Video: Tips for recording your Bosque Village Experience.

Some people don't speak up, they've learned how to speak up. If you've been if you've done any theater then you you learn to project that's what they call that and we're not using the best equipment here so it's a good idea to just be a little tiny bit extra loud unless you're a loud person in which case maybe you should tone it down. Now the nice thing is that you'll find your own rhythm with the camera, you'll find your own way of dealing with it. It could be that you record yourself and you're narrating your Bosque experience. It could be you prefer to be behind the camera. We do need people behind the camera who seek out the activity and get very good at capturing it. So even if you're not totally comfy in front of the camera so much, there's still a good role for you.
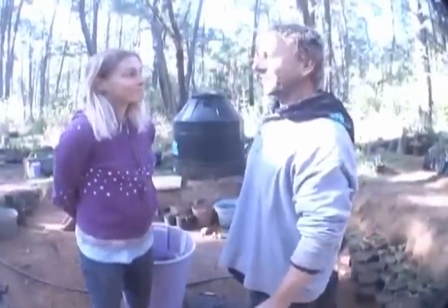13:18 So here I'm going to record a shot, but the first thing I do is I look in the background and I say to myself, I don't like that tinaco, that water thing.
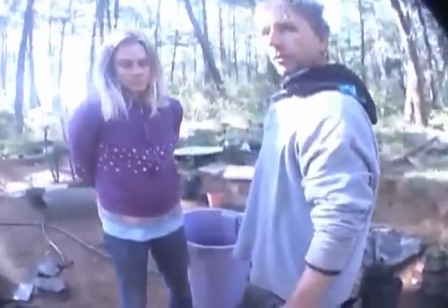13:27 So we're going to change the angle. I don't change it this way because that would put the sun behind them if we go over here
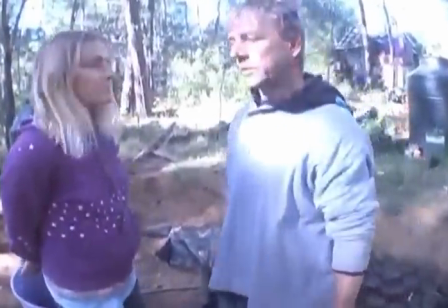13:33 It looks a little bit better to me And you always get the people nice and close in together
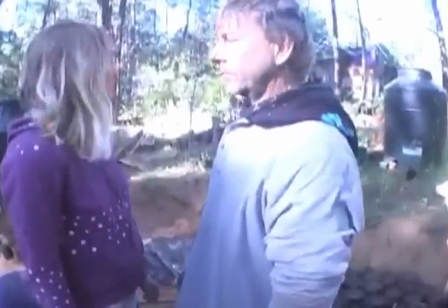13:38 We're going to illustrate something go ahead and face each other directly and talk
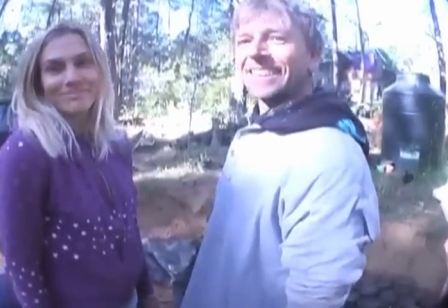13:47 Very exciting so what happened there was we only got to see the side of their face
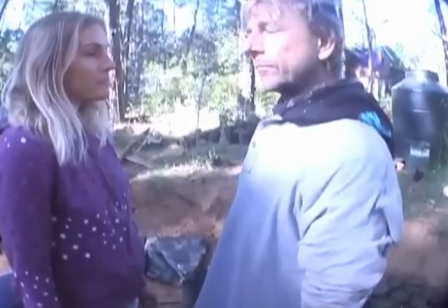13:51 But if they do it's called cheating it's theater It's called cheating they cheat slightly towards the audience So they actually turn their bodies a little bit to here,
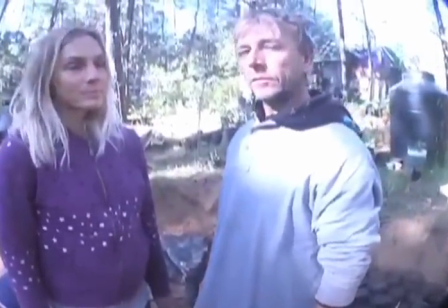13:58 and then they they talk to each other, but they're kind of looking crossways.
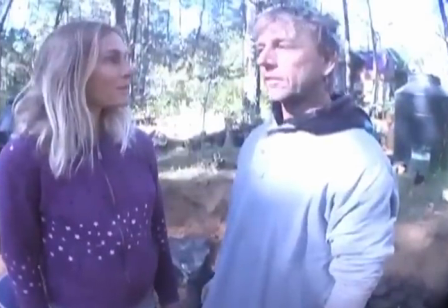14:04 So go ahead and try that again.
How's it going today? Very well, thank you. How are you?
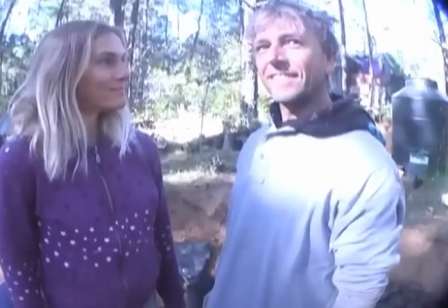14:09 Much better than yesterday.
See now we can see their lovely faces.
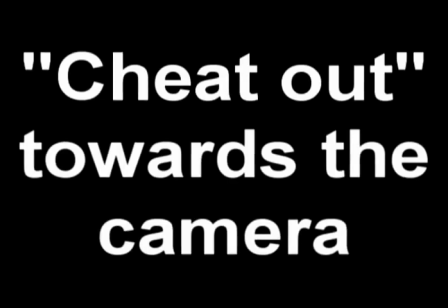So let's try a little example of Just seeing how we could document these people. They're putting compost into these bags so we can reproduce plants. Hopefully I'm not too close here because if I get too close into the camera, it won't work out. I'll be blurry. So let's flip over to them and see what we can capture.
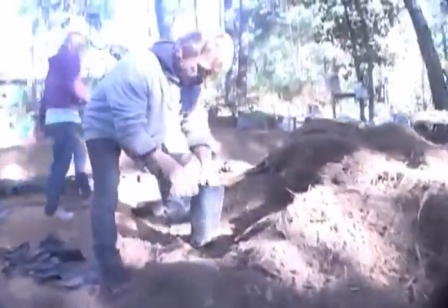14:38 If I move, I want to move really smooth. Notice I'm getting down on him so I can see his face.
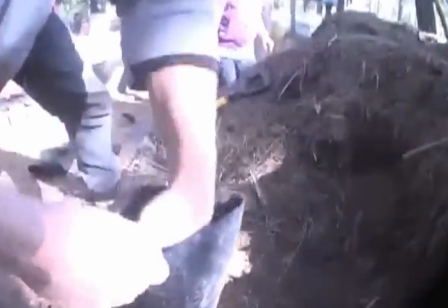14:44 I could zoom into his hands. And I'm always thinking about what's my next shot.
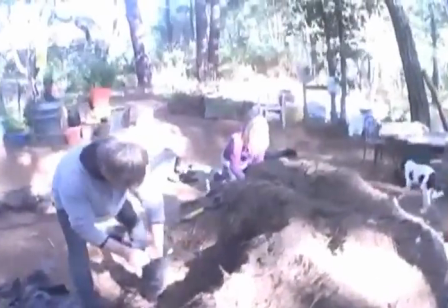14:50 So I'm going to back off. I get an establishing shot. And then if I can do it right, I walk really smoothly.
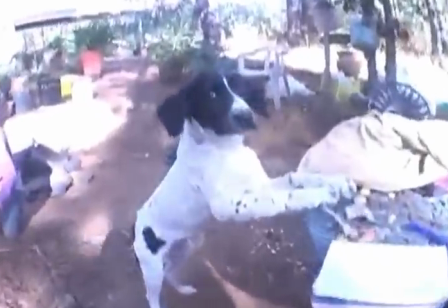14:57 Oh, the puppy's doing something funny, so I get her, my puppy darling, always moving really smooth.
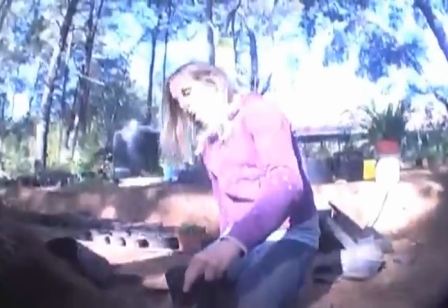15:04 And then for her, I'm going to get down here and get her working on these plants.
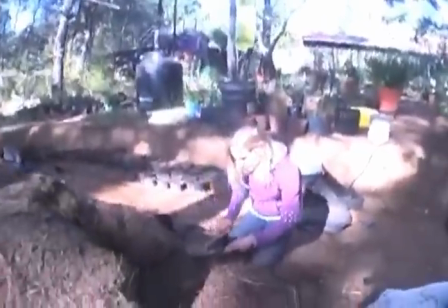15:12 There we go. As soon as I don't have anything more in the shot, I kill the shot.
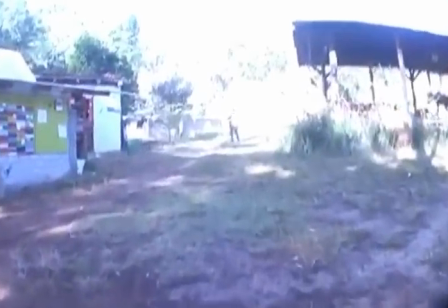15:21 You can experiment with trying to get used to carrying the camera and walking. It's kind of hard to not have the camera jerk in your hand.
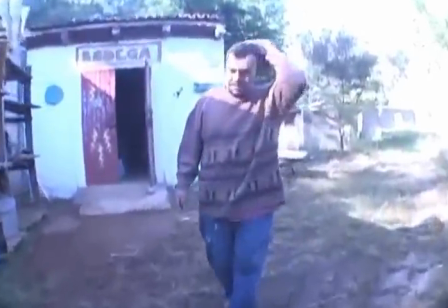15:29 Hola Chilino, como esta? Bien. Que bueno. Vas a poner una planta allá?
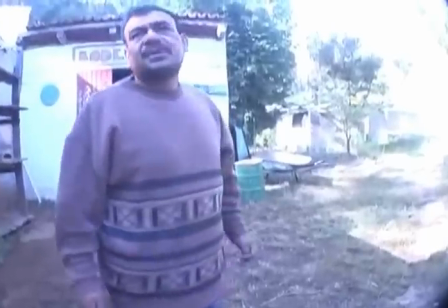15:35 Voy a poner una planta de planta de plátano medicinal. Perfecto. Perfecto.
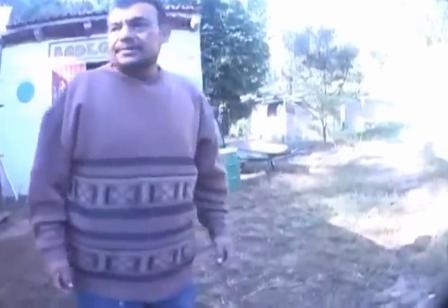15:40 Okay.
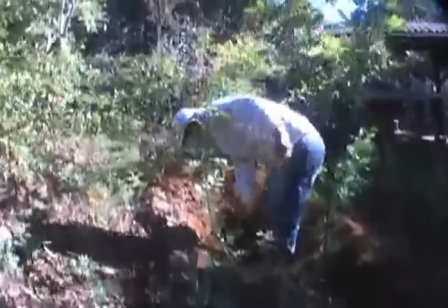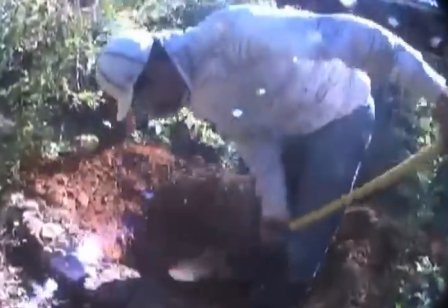When you're the cameraman, there's a temptation to say things, to direct the action or comment. That can be kind of a little bit difficult. You could actually ruin your shots if you do that. But if you're being the cameraman, in many cases, it's a lot better if you can be in tune with the subject and turn it on and let them do the talking. There may be cases, and we're learning this, we don't know, where you can narrate as you show someone something.
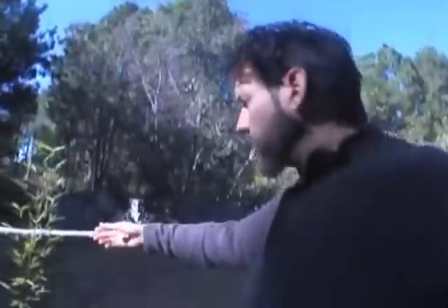16:22 It's a little bit better maybe to do things like be able to show you here's a little bamboo and get it in the shot with you.
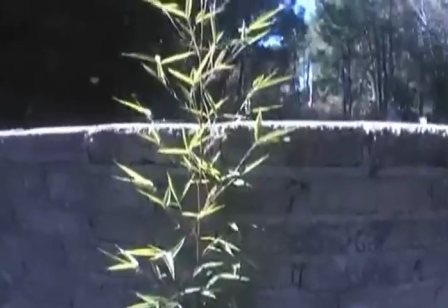16:30 as opposed to, oh, here's a bamboo, and there's a larger bamboo. That's actually one of the first bamboos I put in there. We'll get used to that.